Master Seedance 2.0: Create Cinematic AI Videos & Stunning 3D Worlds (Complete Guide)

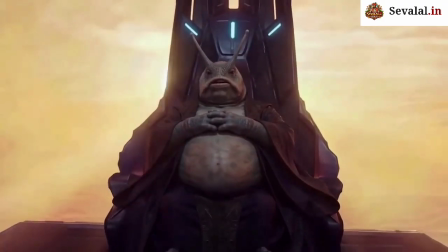ingredient. Otherwise, your tiny sphere will return to cosmic dust.
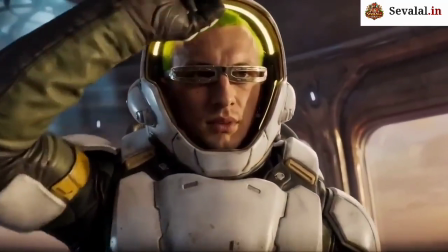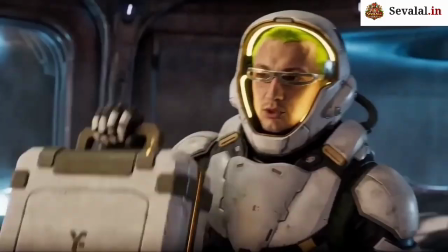It was a walk in the park.
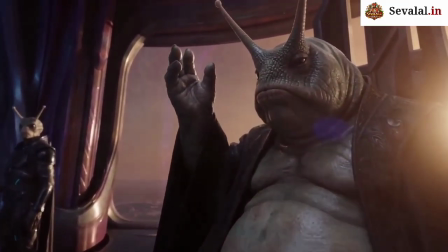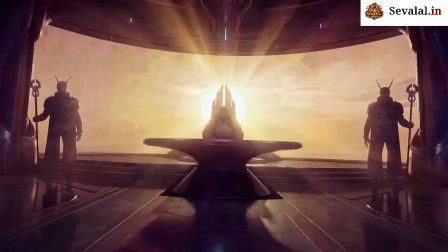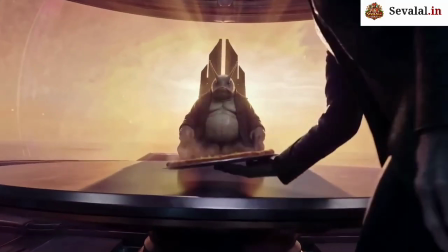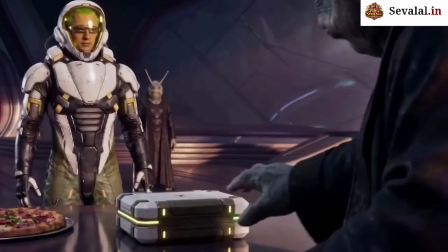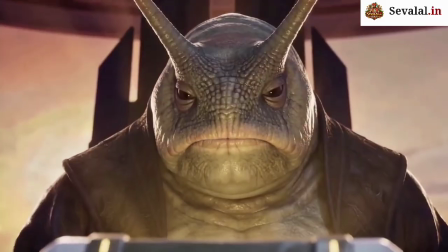It's beautiful.
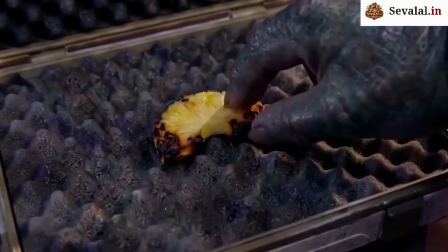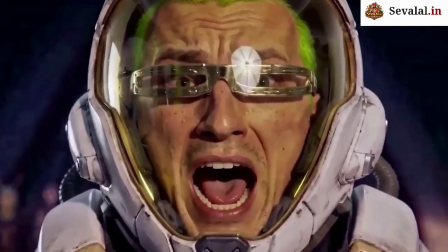No! Not that!
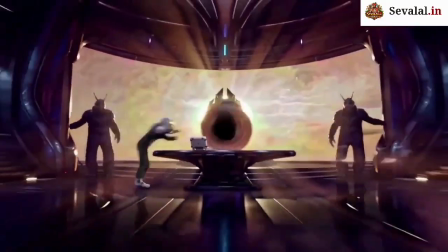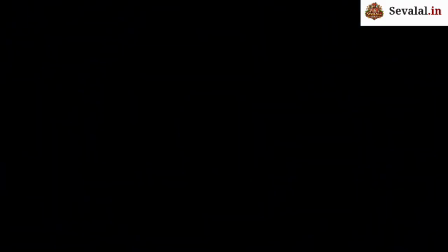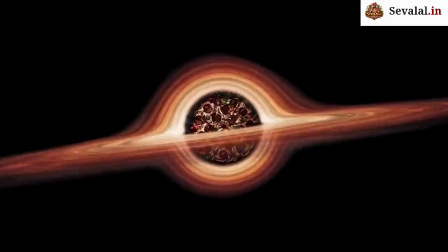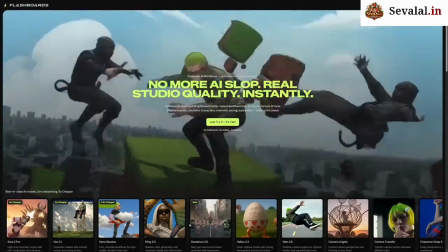What is going on here, guys? This is insane. I decided to create a short film using Seedance 2, which is available on the Flashboards platform.
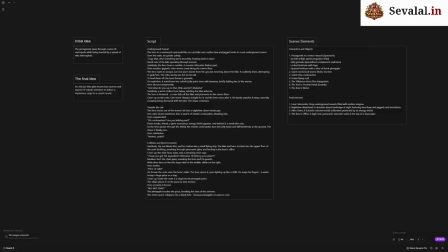In this video, I'll show the entire process, from the initial idea and script to the final edit.
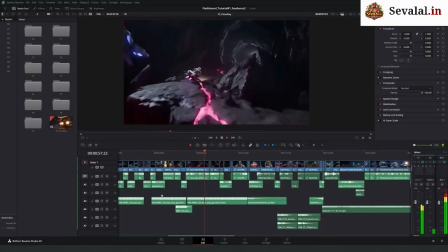I'll also talk about all the tricks and mistakes I went through along the way. My main goal is consistency.
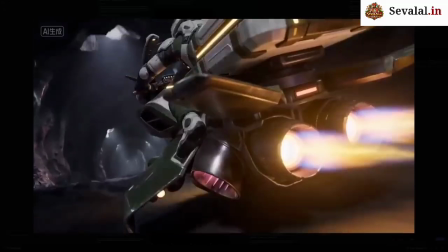This is the biggest challenge when creating longer AI videos.
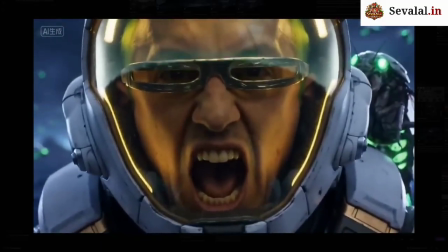We need the neural network to preserve the appearance of the hero, the bike, and the environment in every scene, even when camera angles and shot types change.
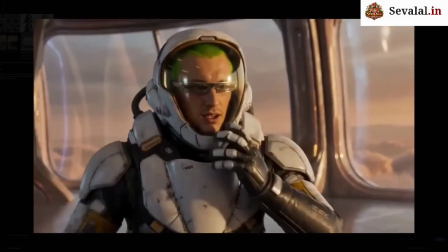But consistency actually starts at the script stage. If there is no story, you'll just end up with a collection of beautiful but random shots.
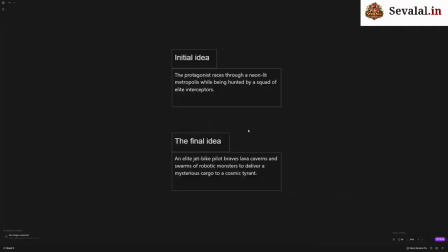My original idea was a car chase, but later I switched to a jet bike and alien catacombs. It gives the story much more style and energy. However, to avoid turning this into a chaotic set of shots, we use the 3-act structure.
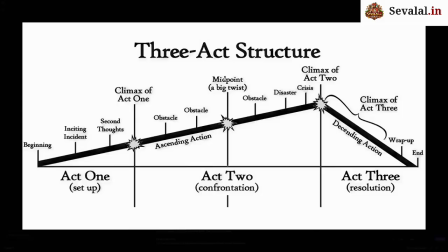Let's take a look at my script through this structure using my short film as an example.
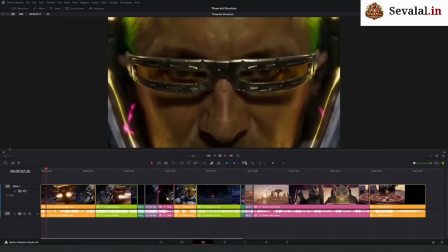Act 1. Setup. Beginning. The hero is flying through cave tunnels on a jet bike.
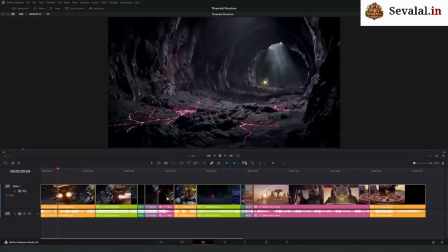He is calm and confident that the mission is complete. Over the radio, he reports that he is returning to base.
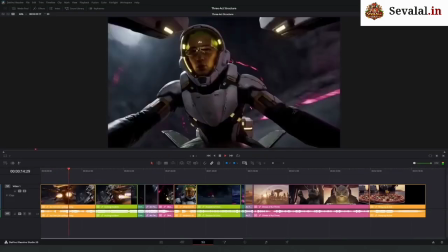At this moment, the viewer gets introduced to the world, the character, and his current state.
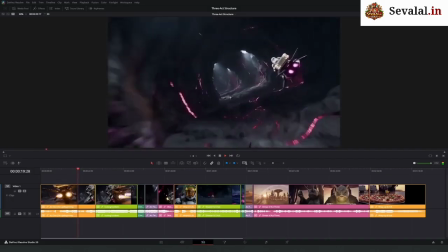Everything seems under control. Inciting incident.
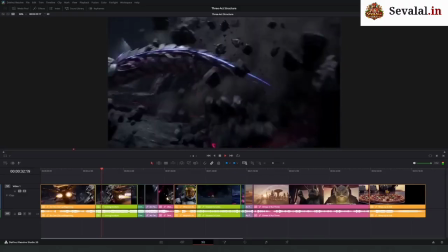The hero hears a strange sound and sees a massive silhouette rushing past him.
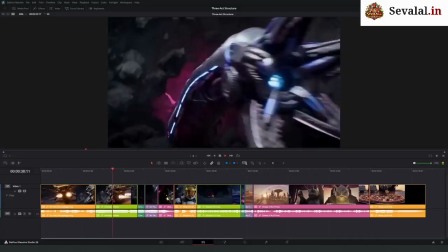The rhythm of the scene suddenly changes. The calm is broken. The audience understands that something has gone wrong.
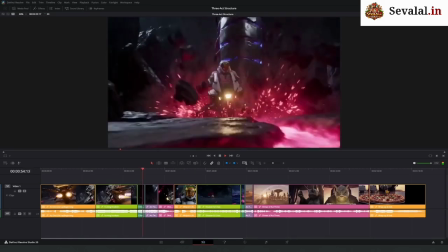Climax of Act 1. A robo-worm bursts out of the ground and towers above the hero.
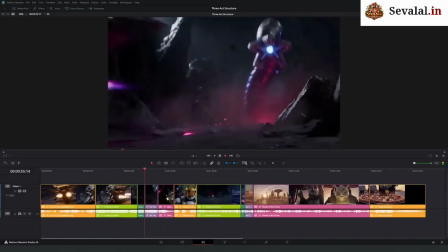It suddenly dives down, trying to grab the bike. This is the point of no return.
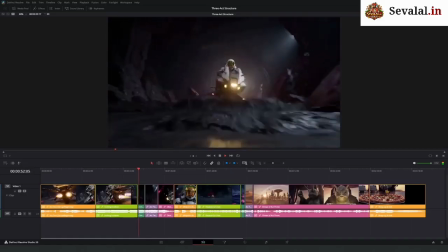The real chase and fight for survival begins. Act 2.
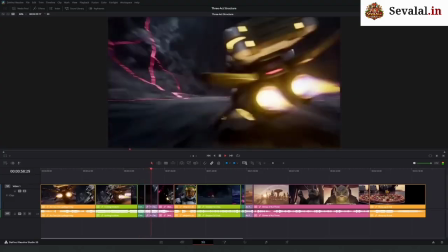Confrontation. This is where the ascending action begins. The tension gradually increases.
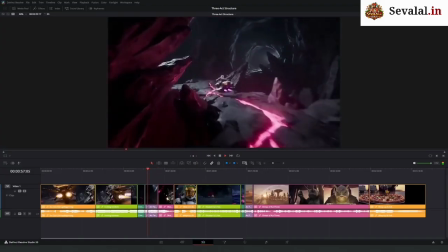Every new obstacle makes the situation harder for the hero. Obstacle.
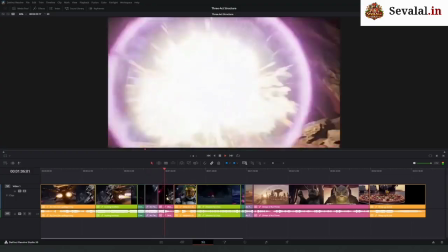Robo-worms chase the hero. To slow them down, he throws a grenade.
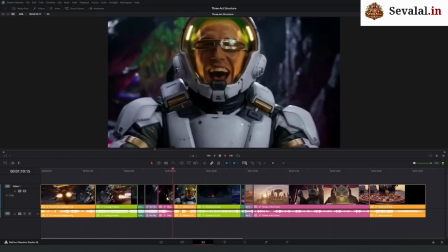And after the explosion, strange jelly palm trees with bananas appear.
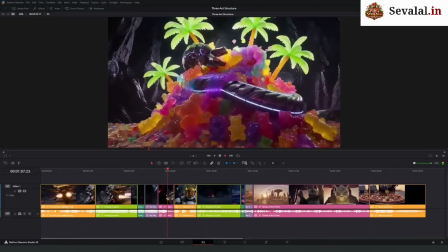This gives him a short moment of relief and adds a bit of humor, but the audience understands the problem is not solved yet.
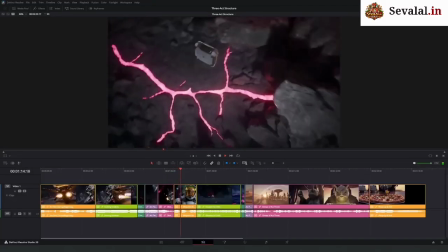Midpoint, big twist. Suddenly, a worm hits the hero from below and a box falls off the bike.
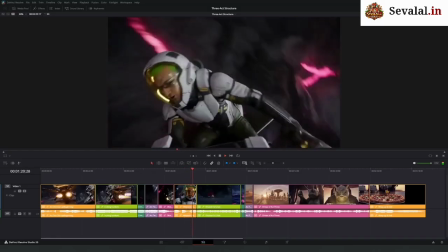This is the turning point of the story. Now the hero's task is not just to escape, but to retrieve and protect the cargo.
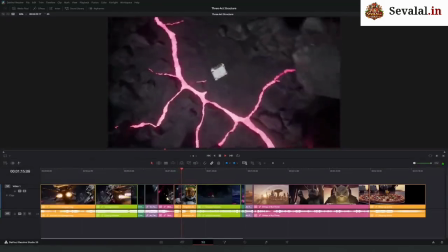And this is where the audience starts asking the main question, what is actually inside that box?
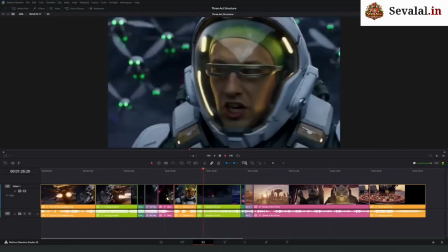Disaster and crisis. The hero escapes from the caves into the desert, but the situation becomes even worse.
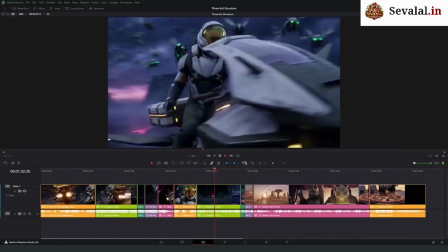One of the worms transforms into a swarm of robo-cockroaches and continues the pursuit.
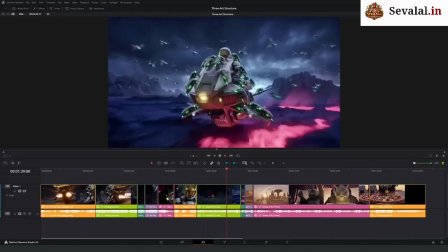The stakes rise even higher, and the hero is clearly reaching his limit. Climax of Act 2.
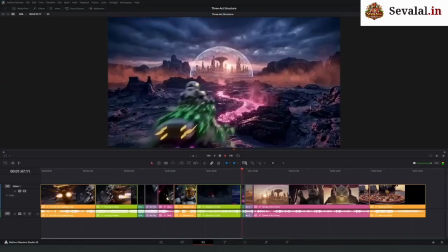Ahead appears a massive anomalous shield and an alien city. The hero flies straight through the shield. This is the peak tension of the entire chase. Act 3.
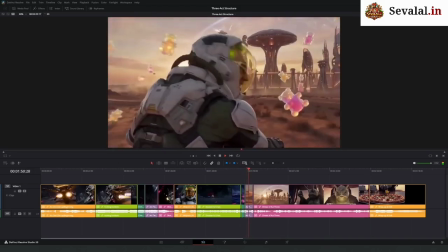Resolution. Descending action.
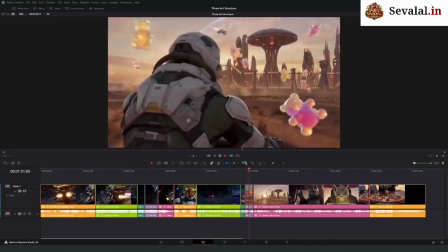As soon as the hero passes through the shield, the robo-cockroaches transform into harmless jelly gummy bears and fall to the ground.
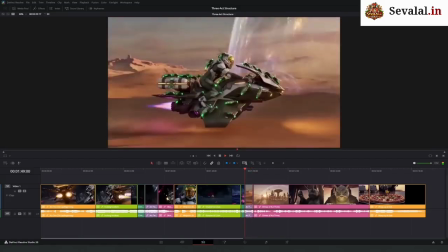The audience exhales. It seems like the chase is finally over. Climax of Act 3.
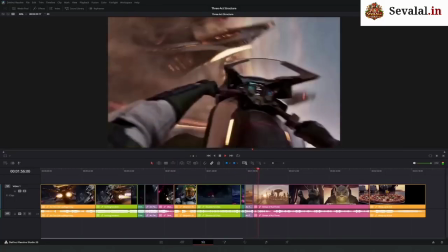But it's too early to relax.
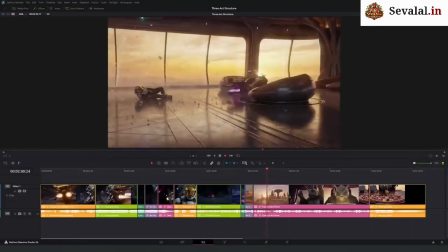The hero gets blinded by the sun, crashes into a flying ship, and ricochets straight into the villain's office.
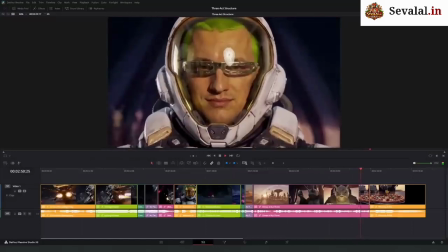We finally learn what the whole mission was about. The boss opens the box. Inside is a single burned piece of pineapple.
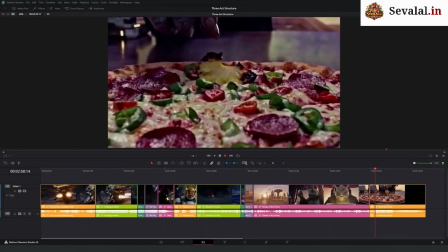The villain places the pineapple on a pizza. Wrap up and end. The moment the pineapple touches the pizza, the laws of the universe break.
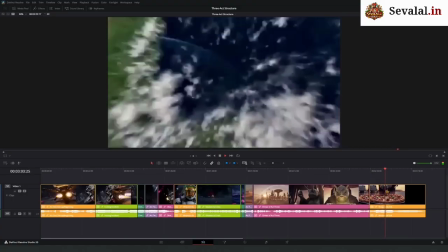Space collapses into a black hole.
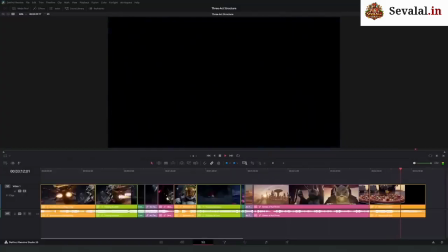The entire film builds suspense around the mysterious cargo, and the audience expects something extremely important. But the ending flips that expectation completely. The catastrophe is caused by pineapple on pizza.
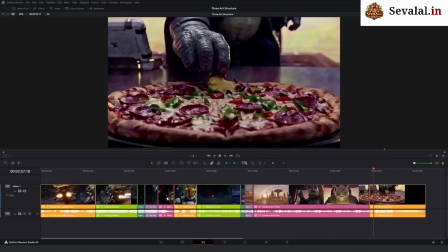And that absurd twist makes the ending extremely memorable. Without this structure, the chase would just be a random set of shots, but with it,
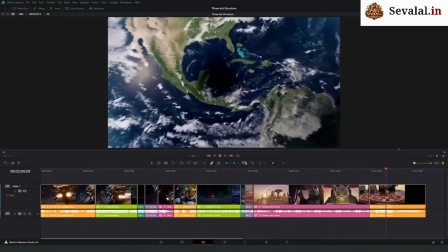we get a complete story that keeps the audience watching until the very last second to find out what is inside the box.
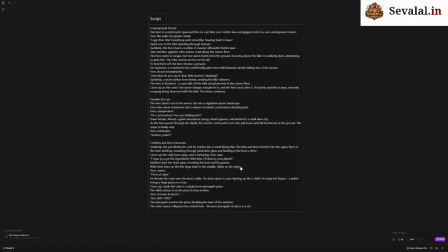Okay, the script is ready and the structure is clear, but now comes the most interesting part. How do we force the neural network to keep the same bike and character design across all these crazy scenes?
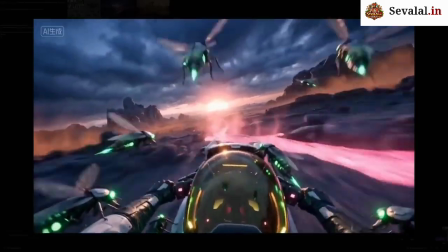Seedance 2 is a powerful tool, but without proper control, it can easily turn your jet bike into a vacuum cleaner by the second frame.
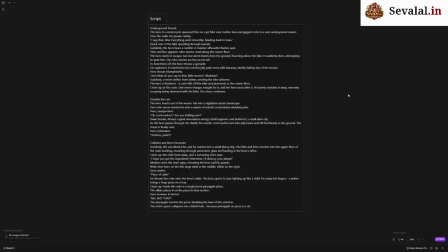Now I'll show the pipeline that helped me maintain consistency for the character, the bike, and the environment throughout the entire video. Since we already have a script, we know exactly what we want to see in the frame.
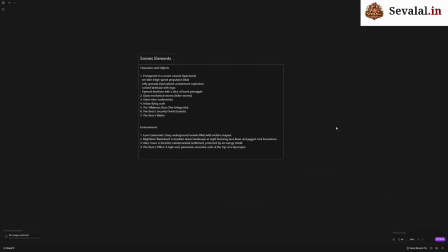We understand what kind of environment we need, what objects must appear in the scenes, and which elements must stay consistent.
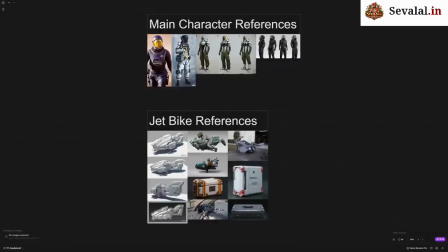The first step is creating the main character. I collected reference images for the suit and the jet bike.
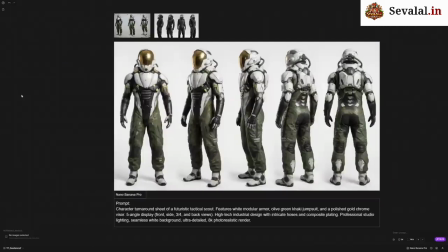Based on those references, I generate the hero and the jet bike from different angles on a simple background.
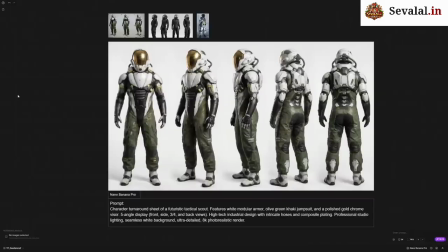All images are generated using Nano Banana Pro. At the top, you can see the reference images I used, the generated result, and below that, the prompt for Nano Banana Pro.
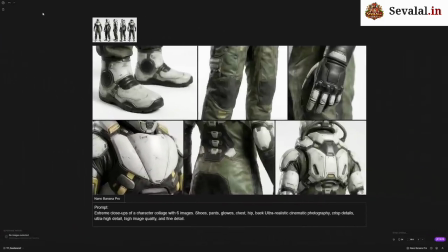I also generate close-ups, so Seedance does not invent how objects should look at different shot sizes due to missing small details.
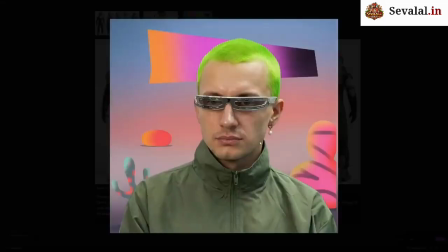For the main character, I start with a single close-up photo of the face. Using Nano Banana Pro, I place him into a spacesuit.
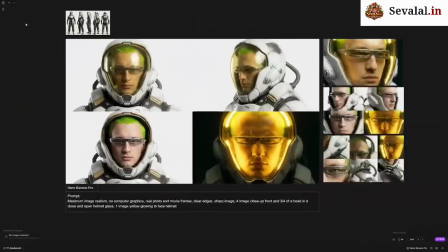Then I generate close-ups of the helmet with different lighting conditions.
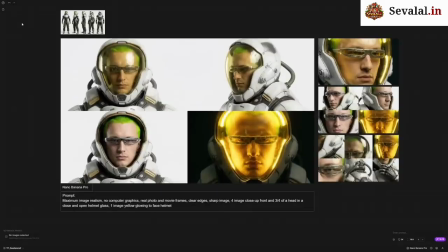Since the film contains both dark and bright scenes, I immediately provide the model with information about how the character looks in different lighting situations. I also plan ahead. I know I want a scene where the hero pulls the grenade pin with his teeth. That means I need to show how the helmet looks when it is open.
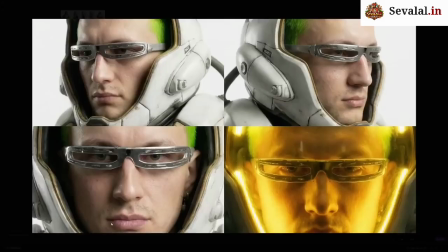The same view will also be needed at the end of the video during the meeting with the villain boss, so I generate this variation in advance.
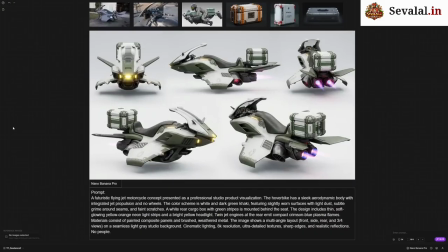Next, I generated the jet bike from different angles and shot types.
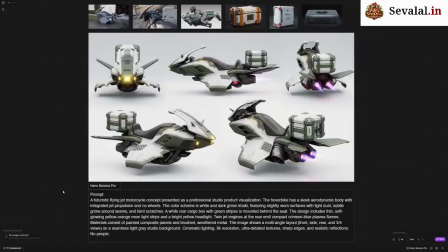I really like the bike's design, but the case on the back didn't match my idea at all, so I had to spend some time tweaking the case and the logo.
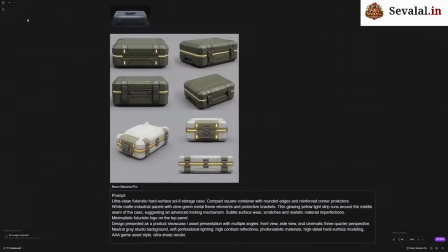I went through several iterations until I finally got the result I wanted. First, I generated the case separately.
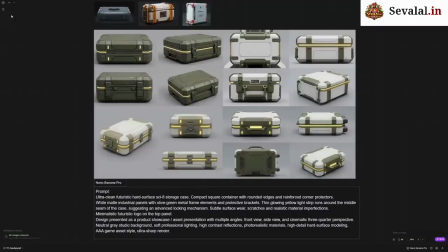Of course, not every image turns out great on the first try. I'm sure you know that already.
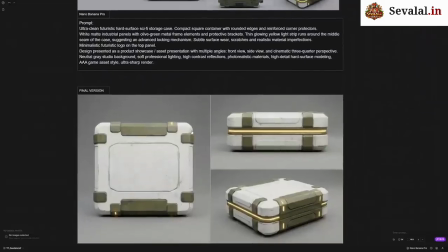So I generated several variations until I got the look I needed. After that, I added the logo to the final version of the case.
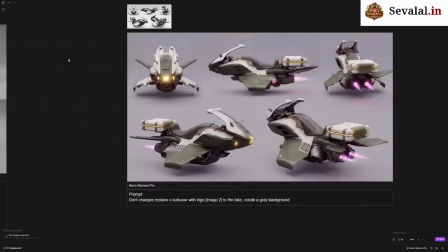Then I placed the finished case back onto the bike.
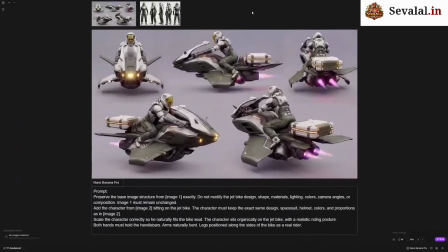After that, I generated shots of the character on the bike so Seedance could better understand how the character looks from different angles and at different shot sizes.
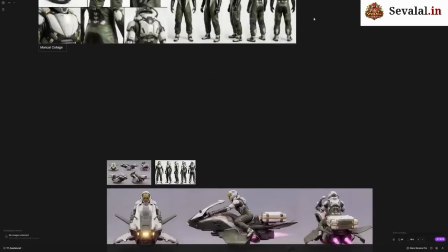Since Flashboards currently allows uploading only 4 images to Seedance 2 at the same time,
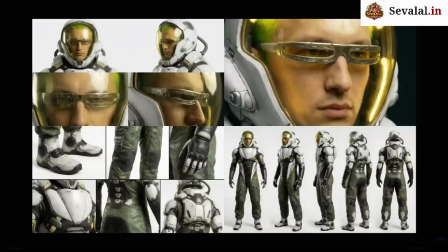I create collages for elements that need to stay consistent in the scene.